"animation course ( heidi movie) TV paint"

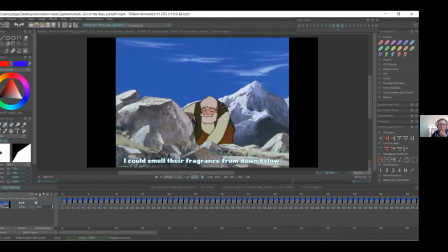[12:22]
Burada çiçekleri kopardığı sahne biraz hızlı. Patise, he picks the flowers just one time. Yeah, yeah, but in the original clip, I think there is one more.
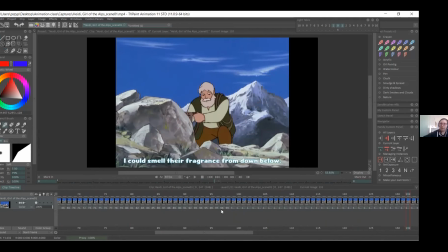[12:38]
So he picks once, puts them, and picks them again, and then I think at that point, the camera cuts out, and you have a long view, so you see him like at the edge of a cliff.
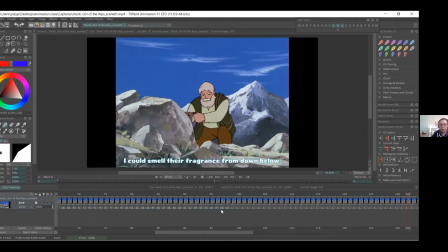[12:50]
So like that's just me cutting it too short, but I think like understanding the loop is okay. I think. Evet, burada orijinal sahnede çiçeği bir kez daha dönüp bir çiçek daha, bir demet çiçek daha topluyor.
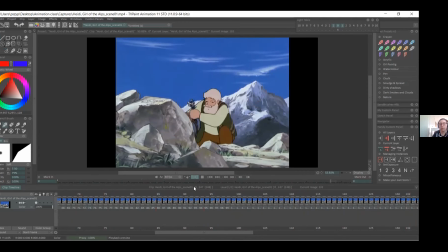[13:07]
Orada güzel bir loop var ama burada ben sadece sahneyi kısa kesmek açısından eylemi bir kez tekrarlayan yere kadar aldım sahneyi. So
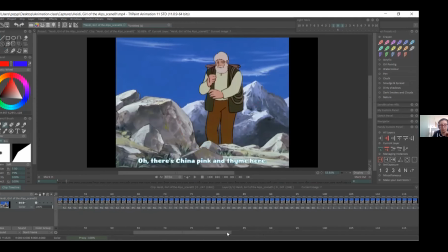[13:27]
yeah, so you can have like a nice loop with like the picking if you wanted to, because you just you have a nice motion, but just remember to be careful of timing, because you don't want
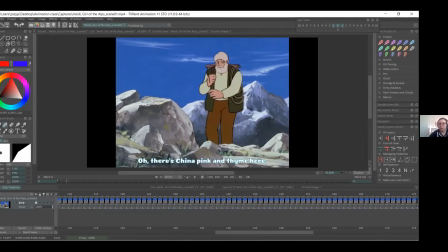[13:43]
it to be like constant, because it doesn't feel like he's taking anything. It feels like he's handling just one thing in a circle. So you'd want to have a moment when he places the flowers and then goes down,
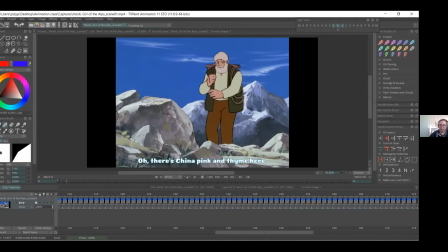[13:59]
and then small moment to pick them, and then show, and then drop them off. Evet, siz isterseniz bunun animasyonları çalışırken oradaki çiçek toplama sahnesini tekrarlayan bir sahne şeklinde de yapabilirsiniz ama zamanlamaya dikkat edin.
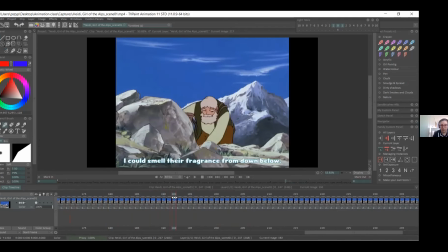[14:18]
Aksi halde hareket çok mekanik görünebilir. So like even here you can see how like an ease out of him taking the flowers from the ground,
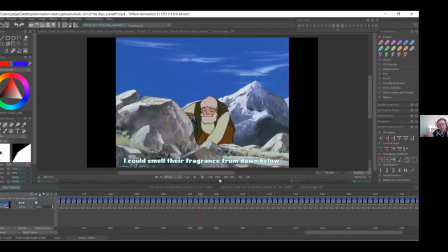[14:31]
because obviously they're in the ground, there'll be resistance, so you're not gonna like pop them off instantly. You'll pull them out of the ground, so you'll have to slow the motion first. Burada çiçekleri kopardığı sahneye ilk baktığımızda bir
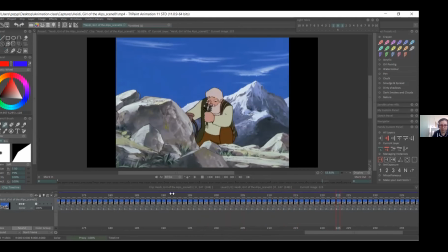[14:51]
ease out görüyoruz burada. Çünkü çiçekleri yerden alırken orada bir şey var, hani bir direnç olacak. Bu direnç hareketi biraz yavaşlatacak. Hareket böyle pat diye olmayacak. Yavaşça olacak. Oradaki o timing'de onu görüyoruz burada.
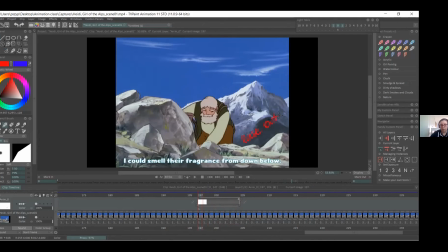[15:11]
So so yeah, that's what I think would be, I don't know, a fun exercise.
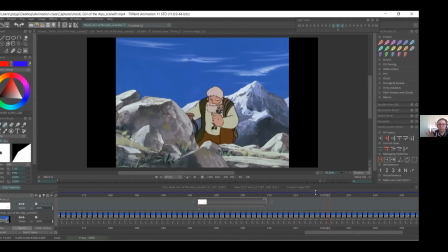[15:28]
We can do both, but you know, like we'll try and key them today and maybe start in betweening. If we don't finish, we'll just finish off the animation next week.
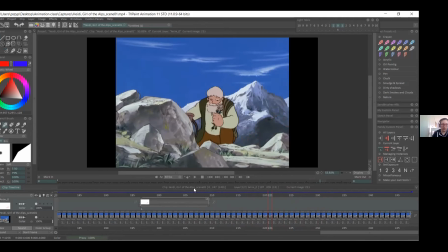[15:44]
Bu hafta belki yalnızca keyframe'leri oluşturacağız. In between'leri ve animasyonun tamamlanması kısmı haftaya kalabilir. Yeah, but I hope, like, you know, at least maybe we'll be able to have like a nice loop.
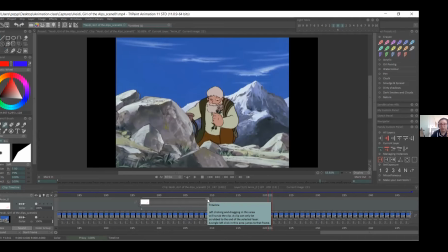[15:59]
You'll be able to have a nice loop of like one action, and then, you know, have a nice animation of, you know, character interacting with objects.
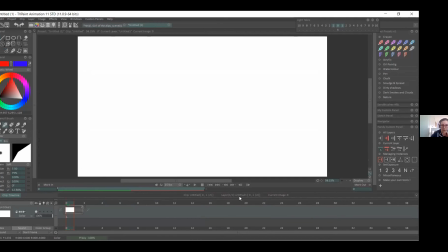[16:12]
Evet, burada karakterin objelerle etkileşiminin güzel bir animasyonunu yaparız diye umuyorum günün sonunda. So we can start animating.